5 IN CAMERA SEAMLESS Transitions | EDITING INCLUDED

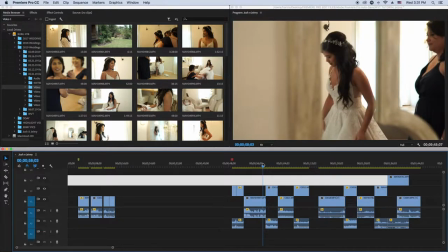440s
the bride is getting ready here you go into a wall and then see how you go into the wall and the next transition you can also have it to where it's coming out of a wall or coming or maybe it's a walk by transition but it's this is very
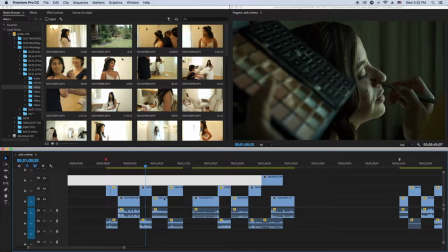456s
effective when you editing wedding films you know so like this
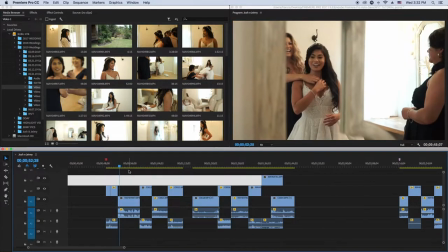461s
transitions I this transition I use it to wear this
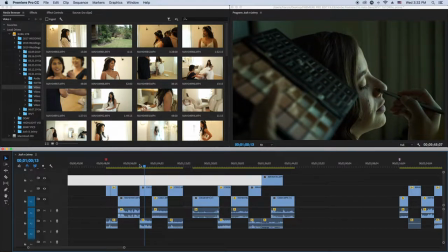466s
thing here the makeup thing I'm not a girl so I don't know what to call them I'm gonna slow miss a
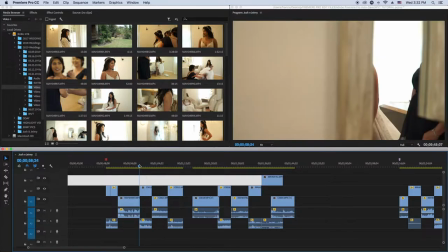471s
palette correct me if I'm wrong but so this palette was in
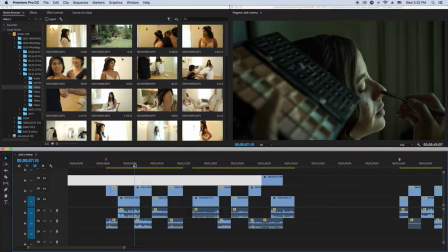476s
the way here so if you see the full clip it was like see
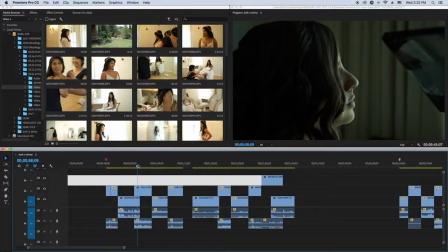482s
where the palette goes right there so you kind of like right
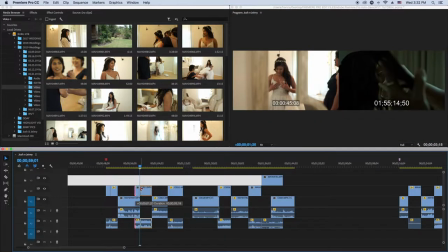487s
somewhere there and it transitions perfectly with
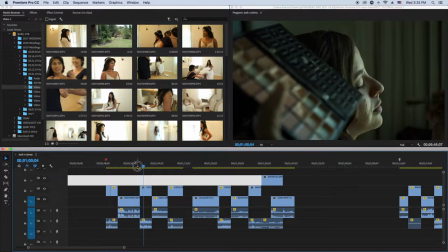492s
it transitions are seamlessly see how it just transitions seamlessly
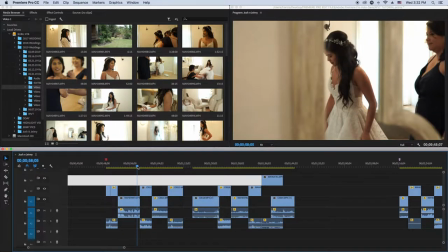497s
like because every both the cameras are going in the same direction
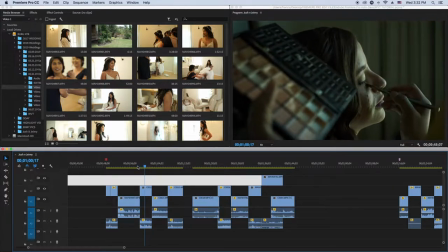501s
so this way is going in the left and this is going to the left so it transitions seamlessly there
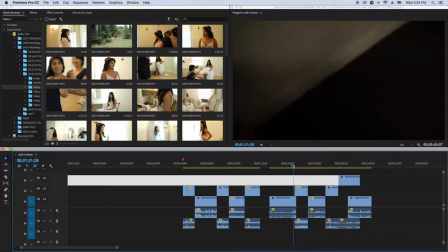508s
so that's the wall to wall see how it transitions smoothly there so
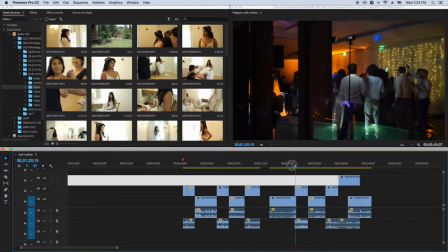515s
here is the camera turned I was dropping it down and then it so happened that the base of this wall was black so I kind of transitioned it into a night scene and it
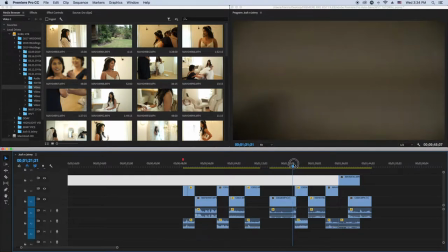530s
just flowed smoothly because another thing again you gotta watch out for direction
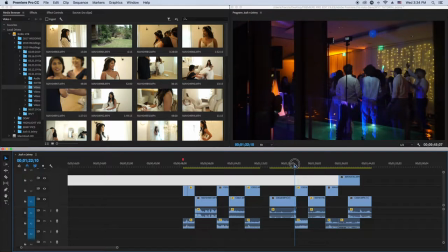535s
so the reason why it transitions smoothly here is because this clip is moving to
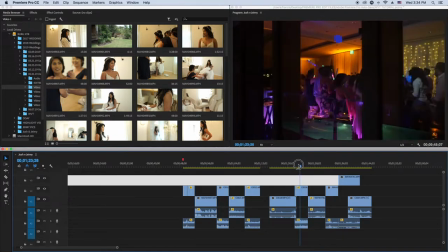543s
the left the camera is moving to the left and as you can see
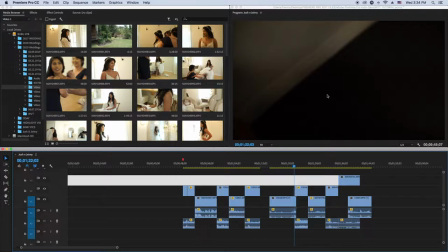548s
here as the camera goes down it's moving right here it's moving to the left
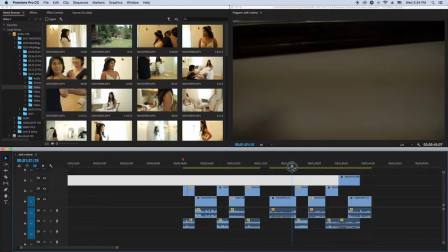553s
so it transitions smoothly right there see that's
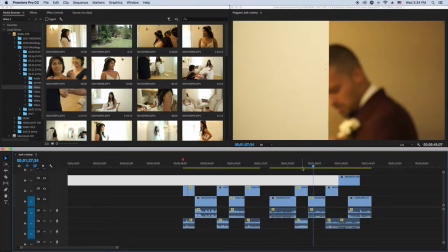559s
the wall to wall transition but you don't have to it doesn't actually have to be like a wall to wall it's just you can use it to transition into another scene
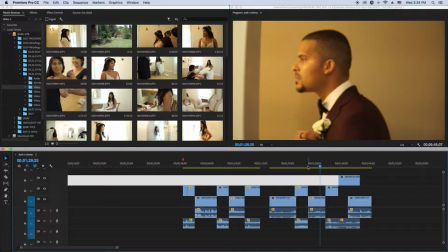567s
so like see how you coming from the wall and
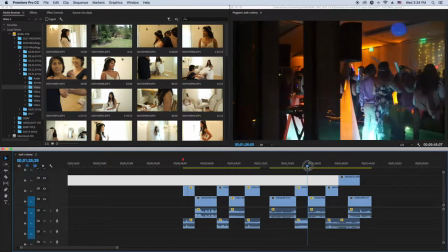575s
then you reveal so if you want to go into another scene too you can go to the wall and you know use
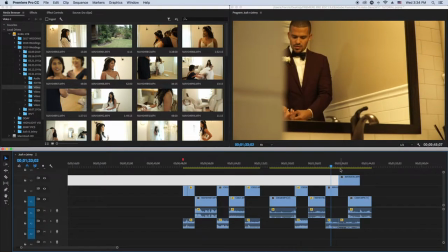582s
that as a transition and it's gonna look seamless when you when you transition that so
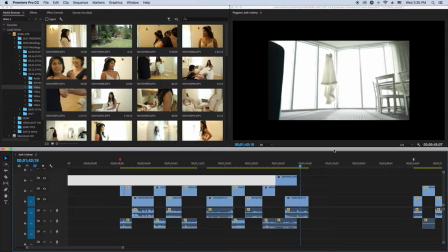591s
he walks by here and then I just pan the camera right and then see how it just transitions because again direction the scene is going the same way so it's going that way too so
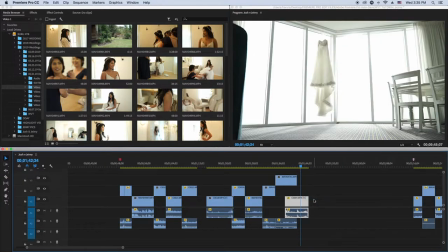606s
we have to set to frame good okay let's see
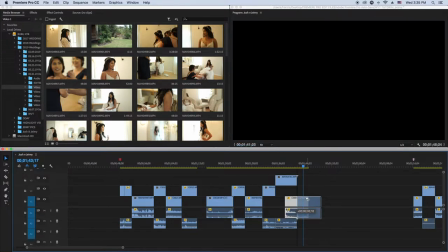613s
so what to war see how um so like i said these are in camera transitions so when you're filming the wedding you need to have in mind that okay so i'm gonna
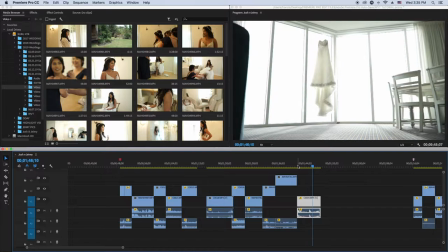627s
you know do this water world where it's a reveal so this
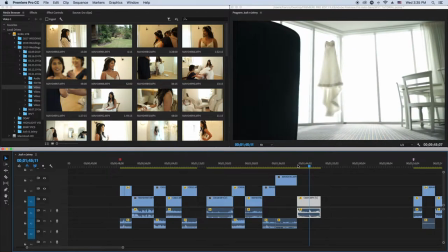631s
works well like if you're coming from another from another scene where the camera is going into the wall or it's a walk by or
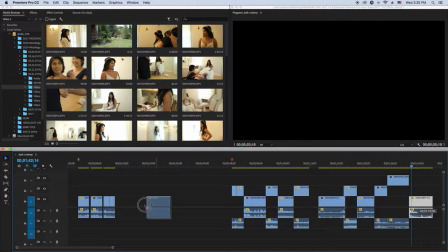640s
something like that so let's say if we let's see if we can connect the water wall with the walk by so this is the walk by where the lady
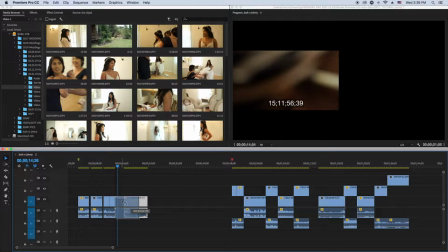648s
goes she walks by so let's see if we can transition that into this let's move this here just in case we need to we need to fit
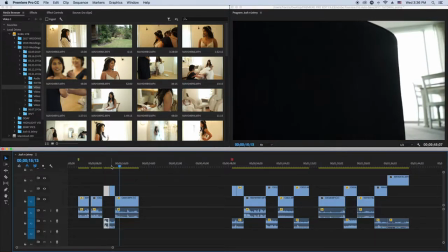658s
the thing correctly see you see how it transitions smoothly so
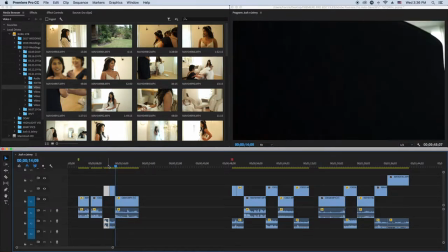663s
doing makeup and then the lady walks by and